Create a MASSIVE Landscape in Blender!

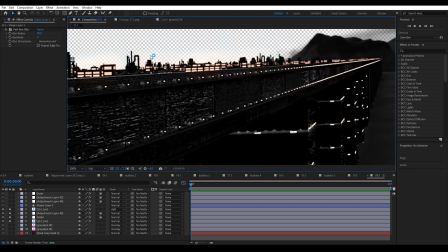14:37 uh emission layer where i render with exr multi-layer and then i just added like the
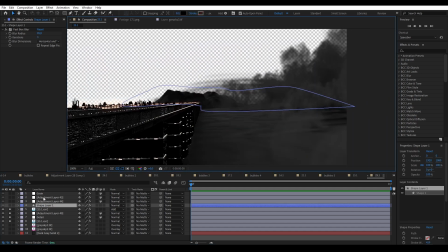14:43 emission pass and blur it a bit and here i just added a drawn layer to darken the areas here a because I just wanted to do that and yeah then just a very very slight curve to
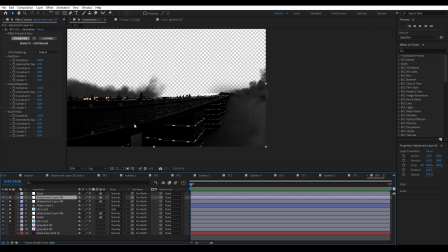14:58 just brighten it up a bit and then some chromatic aberration here and
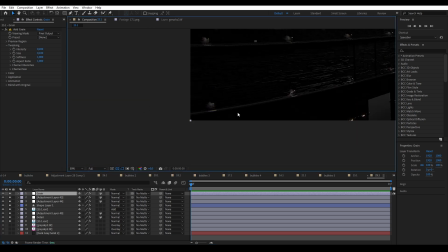15:05 then I added some grain because I felt like the areas here could use
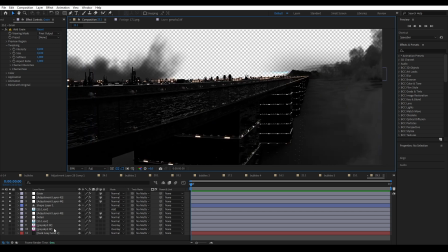15:11 that yeah and then I just added a simple background um
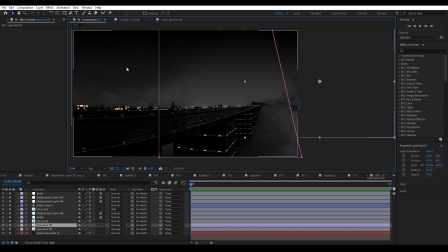15:18 with some drawn clouds and they blend very well with my volumetric clouds than i had in blender and i kind of tried to have like a vignette sort of on this image if you were to take a circle
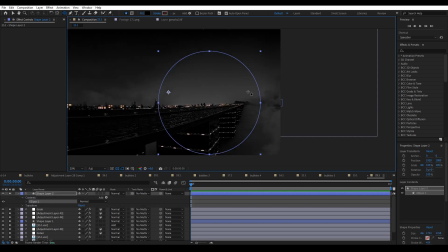15:35 the circle tool and sort of try it like this this is sort of what i was going for to have like the focus sort of here i didn't want it i didn't want the focus to be like super obviously stylized on top of the mountain like have a vignette completely focused on a mountain
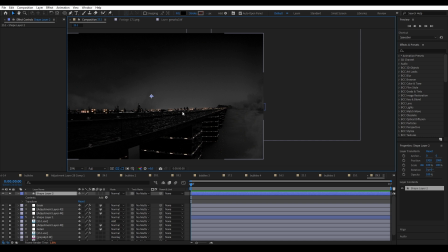15:52 but sort of in that direction so that the image you get like this feel from left to right because if this area were a lot
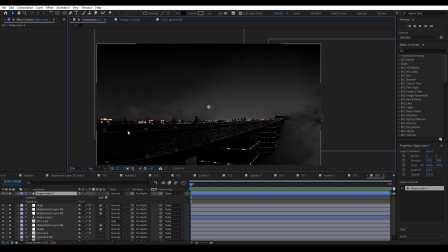16:01 brighter and didn't have like that vignette i think the effect would be
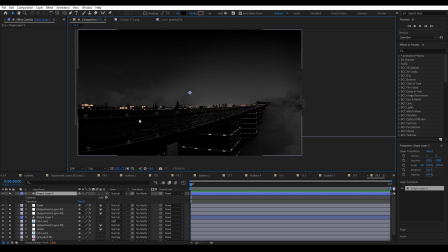16:06 not so great because here we really have that from left to right effect everything pushes sort to the right side um yeah it just feels a bit more dramatic
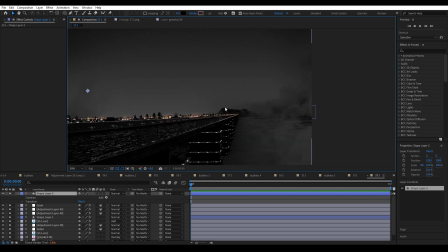16:16 and we kind of understand that the story will draw towards this direction right um yeah i mean this is the
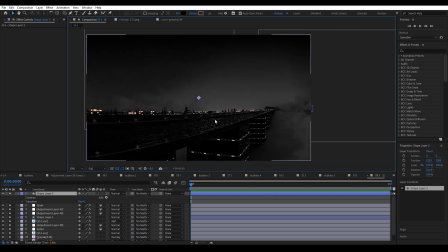16:25 after effect setup it's super simple i explained this in six minutes and yeah i'll see you in the next video bye